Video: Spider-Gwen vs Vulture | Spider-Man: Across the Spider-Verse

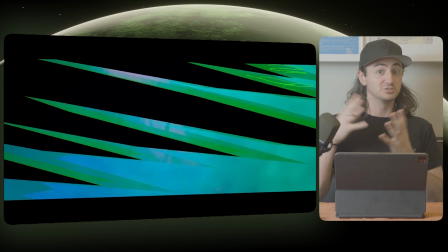246s
So they want to keep it as stylized as this giant black shape. And as you'll see later, what the character looks like definitely has more of this outline here. So they're trying to blur this together. So they have this green edge kind of act as a sort of a bridge between those two colors.
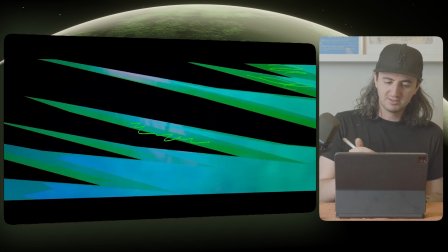261s
But you know, you have these really jagged, super interesting, and I'm going to change colors here. You have these super interesting dynamic shapes just coming across,
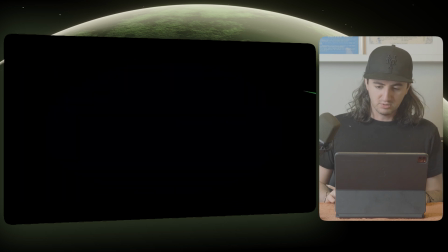269s
and it's only on screen for 1, 2, 3, 4, 5, 6, 7, 8 frames.
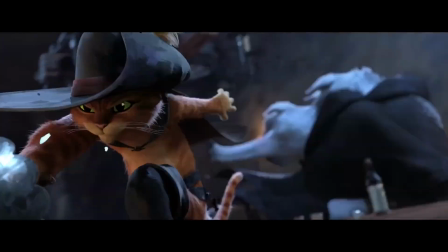274s
These animation reaction videos are a lot of fun for me because I really enjoy learning new things. Especially in any creative field, staying up to date on the latest tools and skill sets is important for personal growth and setting yourself up for success in the future. That's why I'm thrilled to share with you that this video is sponsored by Skillshare.
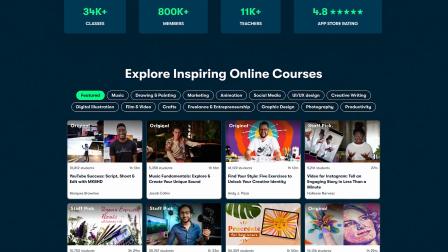291s
Skillshare is the largest online community for creatives, offering thousands of high-quality classes taught by industry leaders and professionals.
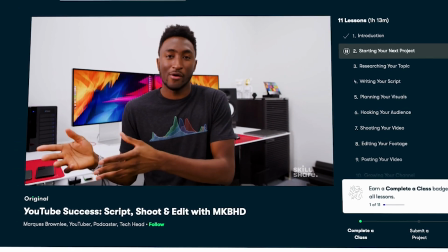298s
For instance, you can take classes like the YouTube Success class with MKBHD, design your own virtual persona with Teflon Sega, and many more. I've been using Skillshare to take Alvin Wan's Python for Beginners class, and I've gone from having zero Python experience to being able to create nifty tools like a password generator. Learning Python is helping me get better at using Blender, my 3D software of choice, which uses Python extensively under the hood for things like scripts and UIs. Having a better understanding of this programming language has been a lot of fun and really rewarding. With school breaks and slower work schedules, summer is a great time to explore your passions and hobbies, especially considering how tumultuous the animation industry can be, as I've talked about before on this channel. It's extremely important to be constantly evolving yourself and pushing yourself forward if you want to have a sustainable career in this field. I plan to make the most out of my summer by delving deep into Python and machine learning to explore new sides of my creativity with the help of Skillshare. Not only that, but the first 500 people to use my link in the description will receive a 1-month free trial of Skillshare.
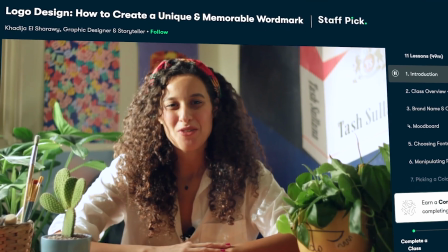358s
I strongly recommend browsing through their extensive list of classes because they really do have something for everyone. So check the link in the description and get started today. Now let's get back to learning about what those animators were doing in Spider-Verse.
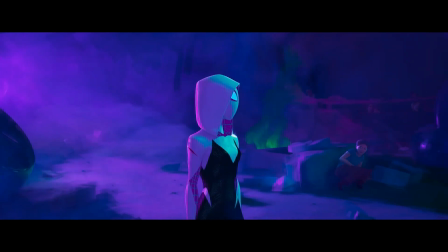369s Screaming their name usually works.
I guess that worked. So this next shot is our first shot of seeing Vulture in this environment.
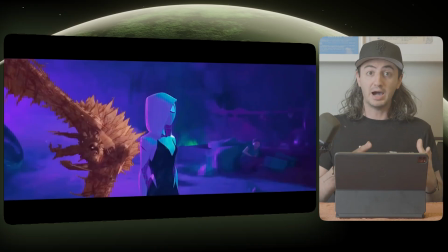379s
And now speaking of color theory, the way that they're making this character pop out from the background is that the background is a lot of purples and blues, but the character himself has a lot of yellows and oranges because he's supposed to be out of the Renaissance era. So in order to sell the impact of Vulture flying into Gwen, what they're doing here is actually removing some of these in-betweens.
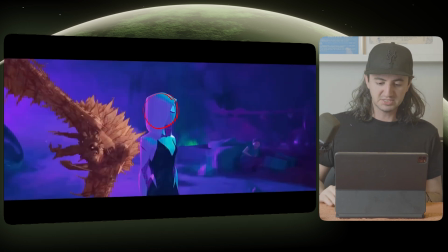398s
As you can see, Gwen's head moves from this part right over to here right away.
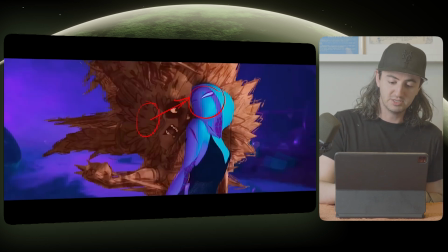403s
So you might have had a few frames in between here where the character's head went from here to here to here to here. What they're actually doing here is having the characters move really quickly across screen, so you feel this impact a lot more.
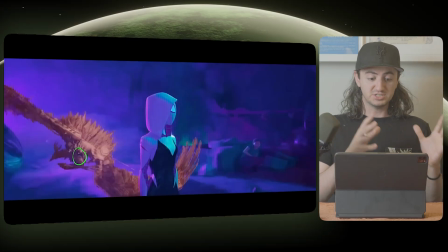415s
So if we just track the heads of both characters in this shot, you can see that Vulture's head starts really far on the left side of frame, but then right before it impacts Gwen,
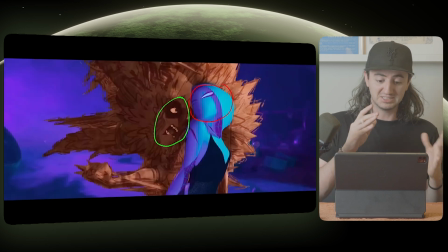424s
it jumps across almost, 3 times its size to hit next to the side of Gwen's head right here. So we're going from all the way over here to boom, right across here and catching her by surprise.
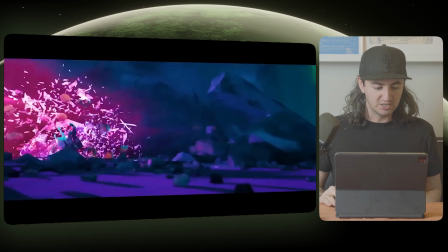437s
So in this shot, you have Gwen breaking through this case of basketballs moving across, and she's hitting these really nice poses on the arcs of her falling. And they're trying to emphasize how much Gwen is bouncing by the amount that they're holding her body in the air.
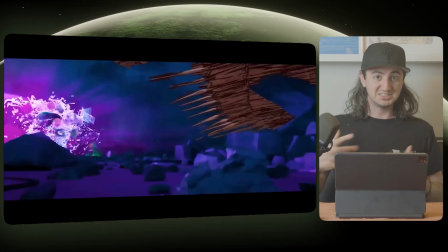451s
So in real physics, a human bouncing on the ground probably wouldn't react like this,
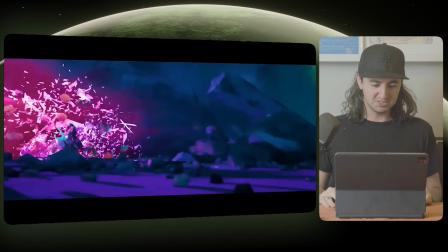456s
but because she's going into a case full of basketballs, they kind of have her moving like a basketball.
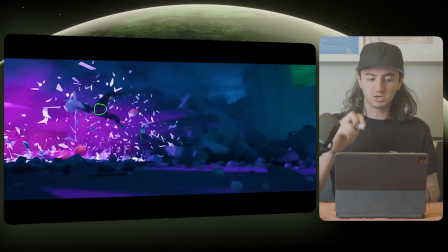461s
What I've done here is I've traced over the hips with just a green circle, so you can see exactly how her hips are bouncing off the ground.
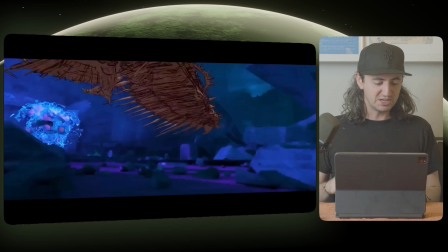468s
So let's watch this traced over.
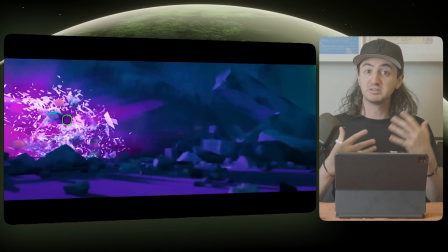472s
It feels interesting, right? So if you were going to emphasize with a bouncing ball exercise the amount of hang time that the ball is in the air for, you would have the frames of the ball in the air hold for longer before it bounces back on the ground.
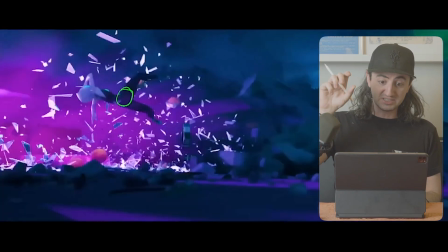484s
And that's exactly what they're doing here. So check this out. The amount of frames that the ball is actually hitting the ground for is less than the amount of frames that it's in the air for. Okay, so let's finally take a look at Vulture.